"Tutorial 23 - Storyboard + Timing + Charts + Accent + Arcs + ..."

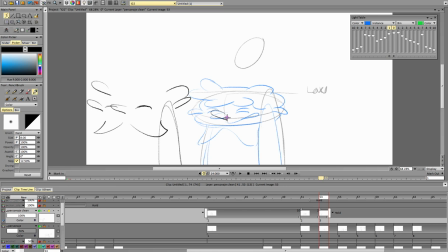[82:46]
¿Para qué? Para que me sirva de guía y saber que aquí va la nariz, que un poco más abajo dibujo el ojo, que aquí dibujo la boca. Que aquí va una oreja y ahí va la otra.
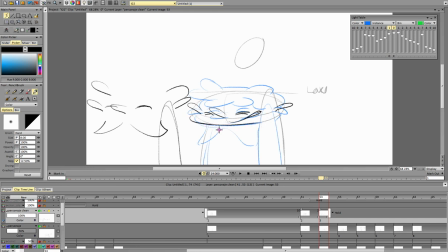[83:02]
Que aquí va la barbilla. Ahí la frente. Y así sale el pelo de esta forma.
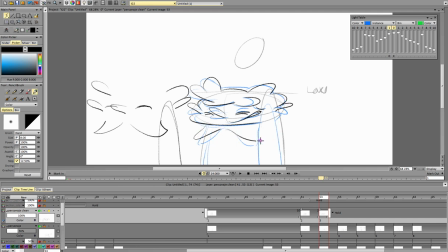[83:19]
Y ahora el cuello. Así.
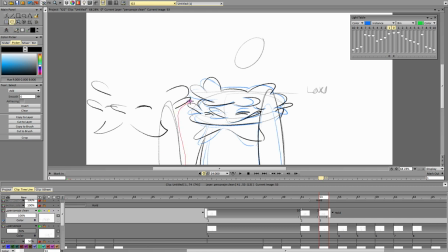[83:32]
Y borro todo esto que he hecho antes, que no sirve de nada. Continuamos. Golpe, reacciona. Y ahora se prepara para el acento.
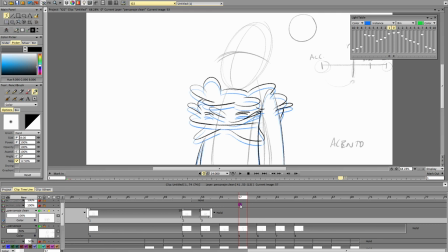[83:51]
Voy a dibujar primero el acento. Es más importante el acento que el in-between que hay aquí. Así que me voy al acento, frame en blanco. Y quiero tener como guía el dibujo original.
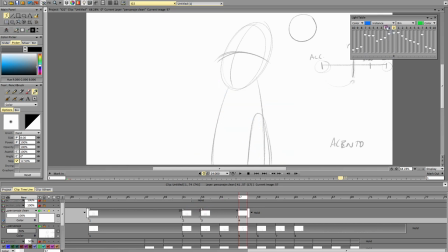[84:06]
Entonces, no muestro el anterior ni el anterior, sino el primero, el original. Lo aparto. Y ahora, fijaos qué ha pasado aquí.
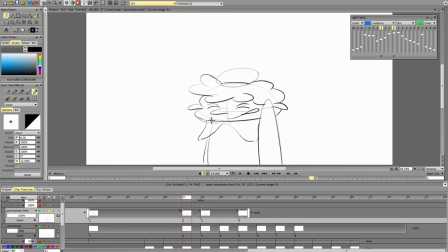[84:19]
El personaje recibe un golpe y sus facciones reaccionan subiendo, porque él ha bajado. Pero sus facciones se retrasan y quedan arriba.
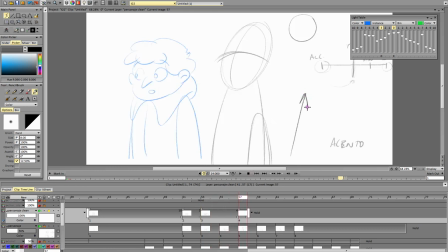[84:36]
Pero en el acento que ha hecho el personaje sube. Luego sus facciones van a bajar. Por eso ahora la nariz no va a ir aquí arriba, sino que va a ir así abajo. Es un movimiento opuesto a la animación principal.
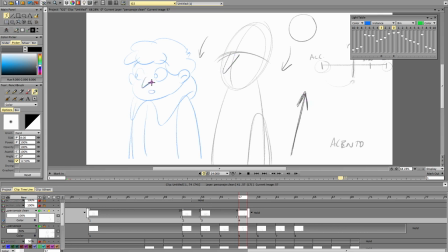[84:53]
La estiro, fijaos esta nariz original y la que pongo ahora. Voy a dibujarlo con los ojos abiertos, también los estiro. Puede mirar hacia arriba, puede mirar hacia abajo, Voy a hacer que mire hacia abajo.
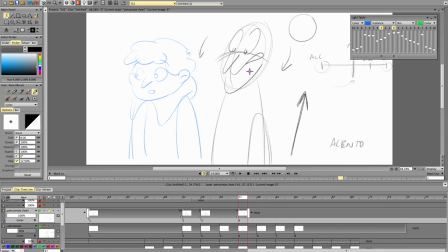[85:08]
Dibujo la boca, dibujo la barbilla y las orejas también hacia abajo. El pelo hacia abajo.